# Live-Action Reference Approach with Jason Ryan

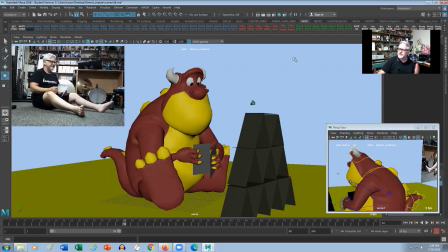[0:00]
Hey everybody, Jason here from iAnimate. Hopefully you're all doing great this week. So in this week's snippet, we're going to talk about how I approach using live action reference. So if you're going to be animating a cartoony type character, what I don't want you to do is shoot live action reference and copy everything exactly as you see it. What I want you to do is exaggerate, get the spirit of your live action reference and exaggerate it for the character, especially if your character doesn't look all that human. So like in our shot here with Dennis, he's sort of like a kind of a pudgy dragon type character.
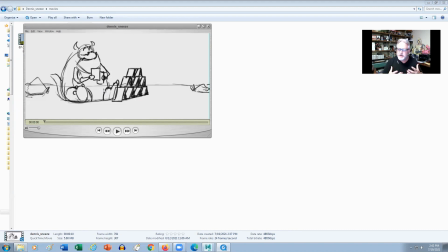[0:40]
Like he's got really big feet and he's a very caricatured type character, right? It doesn't look realistic at all, right? So what we want you to do is shoot live action reference and take the spirit of that and then exaggerate it for the character. So let's take a quick look at our shot here and we'll just kind of hone in on one specific area, right?
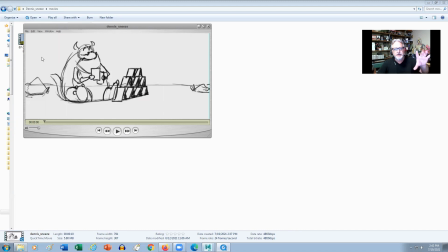[0:59]
So we've got our character here that's established looking at a tower of cards, and then he's going to look at the cards and then he's going to go to place them on top of the tower, and then he's going to go into a sneeze, right? So we have this kind of action here where we look down, look across, and then sort of place the cards on the very top of the tower.
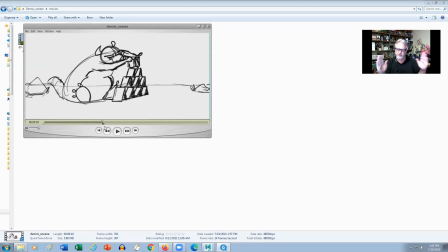[1:19]
So let's just take that one part of the animation, which is around 100 frames, okay? So we did our 3D storyboard version of that shot, right?
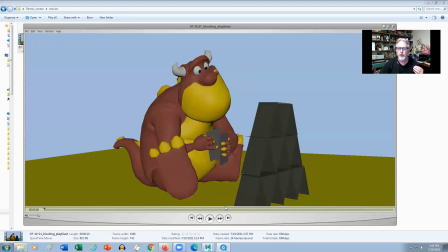[1:29]
Which is really helpful in a lot of ways because you get to know the character, you get to know the composition in relation to the objects around him. And then you kind of sort of spatially kind of figure out like what your staging area actually is.
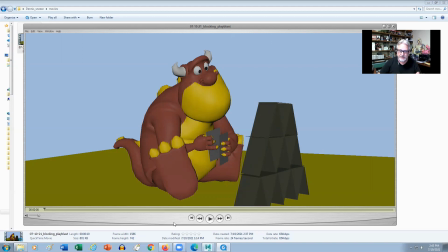[1:45]
Okay. So we have our storyboard version, which has a rough timing to it, but not nailed down, right? So I have this one pose where we took our 2D and then we made a 3D version of it, kind of cleaned it up and made him sort of look at the tower, and then he'll probably look down the tower and then look at
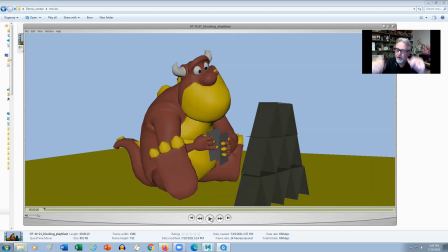[2:03]
the cards, and then he's going to place them on top, right? And that's the action that we want, right? Now, when I go to shoot live action reference, what I'm looking for is some way of giving my character
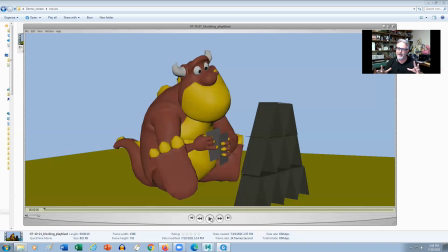[2:16]
something to do in the initial beginning of the shot that allows us to see the scenario before he starts doing his main action. So it's sort of like a secondary type thing, but we get to feel what the character's like, right?
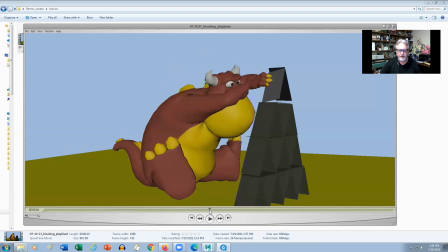[2:32]
So if we're taking like the very first 100 frames, which is basically to around here, okay, this is our storyboard version. So he looks down at the cards and then he goes to place them on top. And that's it, right? So now I will go shoot live action reference and then come back and then start to pose out the character, right?
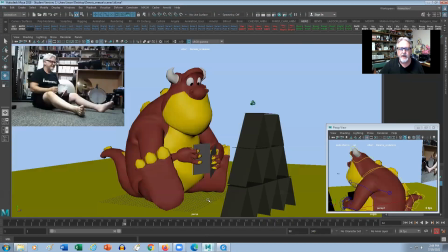[2:50]
So let's go into Maya and I do exactly the same thing. I bring my reference right into Maya so that I can see exactly what's going on, right? So if I'm looking at this, I haven't changed this pose at all from what we actually saw before,
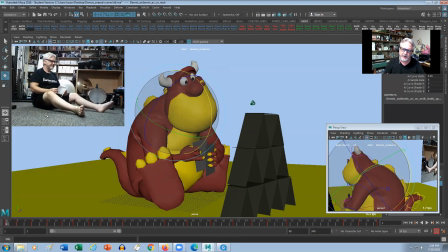[3:06]
but now I'm just going to start layering in what I did in my live action reference, right? So in my live action reference, I did this nice kind of inhale, exhale, kind of little sigh, like, like he's proud of what he's just done, or he finds it really appealing.
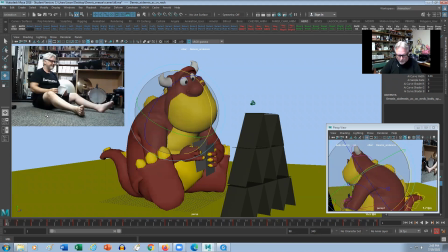[3:20]
He's actually being successful at something, So what I wanted to do is get this nice inhale, exhale. And you'll see here that I went through and I'll go through like frame by frame. So basically you can see everything that I'm doing here I was doing in the live action reference, but I'm exaggerating it, right?
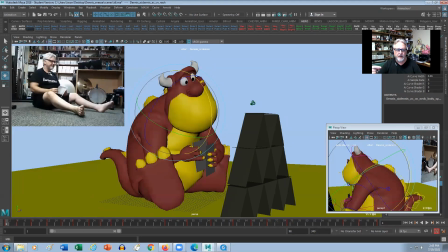[3:39]
So if we take like this little inhale part, I've got like this between this key and this key, I've got basically a moving hold where he starts to move down ever so slightly. And then I've got him looking at the cards at the bottom of the tower. And then we start to do this inhale, right?
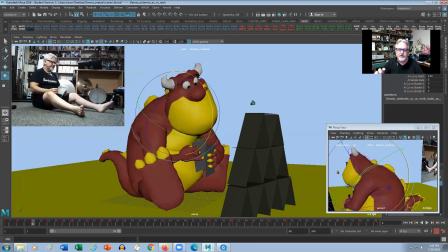[3:55]
So I'm looking at the timing of when my shoulders actually go up, right? And the extreme is sort of here.
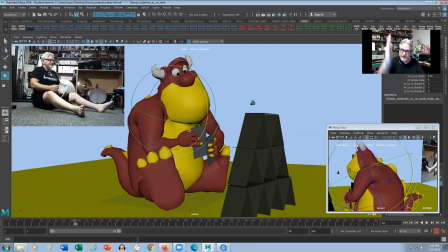[4:01]
This is where the top of the actual pose is. So this would have been my very first pose that I did.
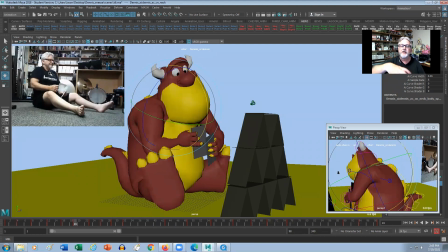[4:06]
Basically seeing like, okay, from here, I've got my shoulders up, I've got my head high. I'm still kind of keeping the angle that I had before. And then I'm going to start to go over to the other side, right? Where we get the exhale and the sigh, right? And everything that's in here is based on the spirit of the live action reference.
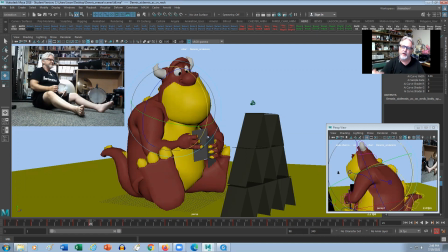[4:26]
And like I say, I exaggerate it more so that it feels more like the character. Everything in there has got some opposing actions, like I had in my storyboard. So like, when he's actually leaning forward, my feet go out, right?
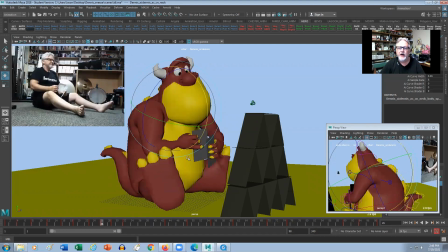[4:41]
Feet go out. And then when he comes up, my feet come in. And then as he lands down, we get this nice little kind of reversal on the spine and the feet go out again. So we get this nice opposing action, right? And then once we get to the part where we're looking at the cards, again,
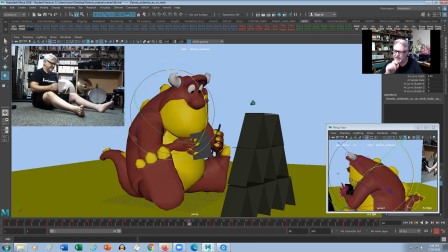[4:57]
I'm sort of looking at the live action reference, looking at the timing of what I'm actually doing in the live action reference, but exaggerating it more for the character, right? So that like now when I'm actually looking down, like I might be, rotating my head over a little bit more. And here's a classic thing, like I'm wearing bifocals, right?
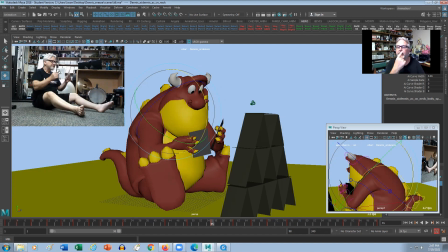[5:17]
So like for me to look at cards, I actually kind of look at the bottom here, but he's not wearing glasses, right? So we simplify that. We make sure that it just makes it nice and clear that he goes from one card to the next and then up to the tower, right?
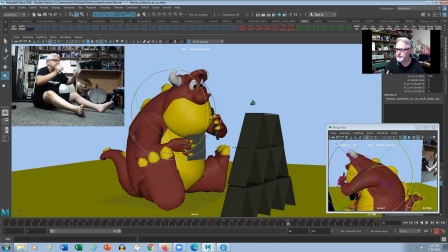[5:31]
And then once we're here, now I'm making a conscious decision on how he's actually going to reach forward. I want him to start with one hand before the other so that it doesn't feel like it's twinned together.
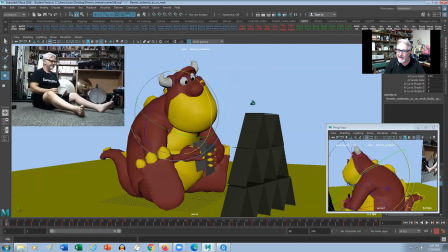[5:45]
It's not symmetrical as he's putting them up. Now, it may end up being symmetrical as we reach the last pose.
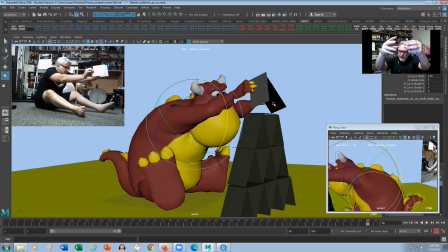[5:51]
Like as he starts to come down here, it may feel like both of them are more together. But how one comes up before the other, you get that kind of separation and it feels a little bit more natural. It feels better than life, right? Because in life, we do a lot of symmetry, a lot of twinning. So we want to try and break that stuff up.
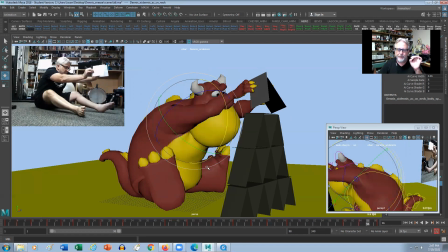[6:08]
Okay. So this is the prime example of how I use live action reference.
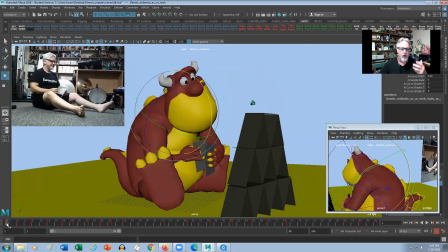[6:13]
It gives me all these ideas. Like, so, before I, wanted to put in a little breath, a little sigh or something in there, but I didn't know what the overlapping actions would be. Like, how is that timing? How does the shoulders relate to the body as I'm coming up? And then what's the timing of the release?
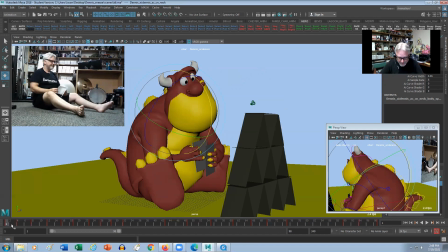[6:30]
Like, does the shoulders come down first, which it does, but I didn't know the exact timing of it, right? So like now when we get to here, I've got this nice drop in the shoulders like I did here. Again, pushed more for the actual character. And then I get the little settle, exactly the way it is in live action, but exaggerated, all right?
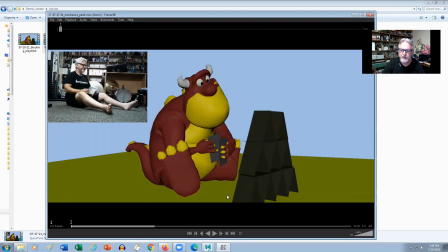[6:49]
So we're just going to take a look at the first 100 frames, because that's all we've kind of been working on. And there's no facial here. We're just working on breaking down the mechanics of the actual shot so that we're getting everything to read well and to make it feel a little bit more natural, to get that character to start shining through.
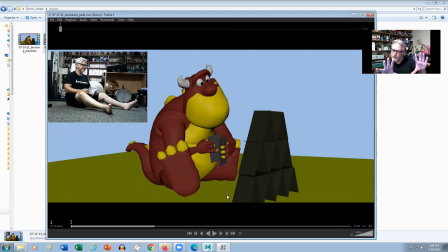[7:05]
So we're just looking at the live action reference, and then we're looking at the actual character, taking the spirit of the live action reference and put it on the character.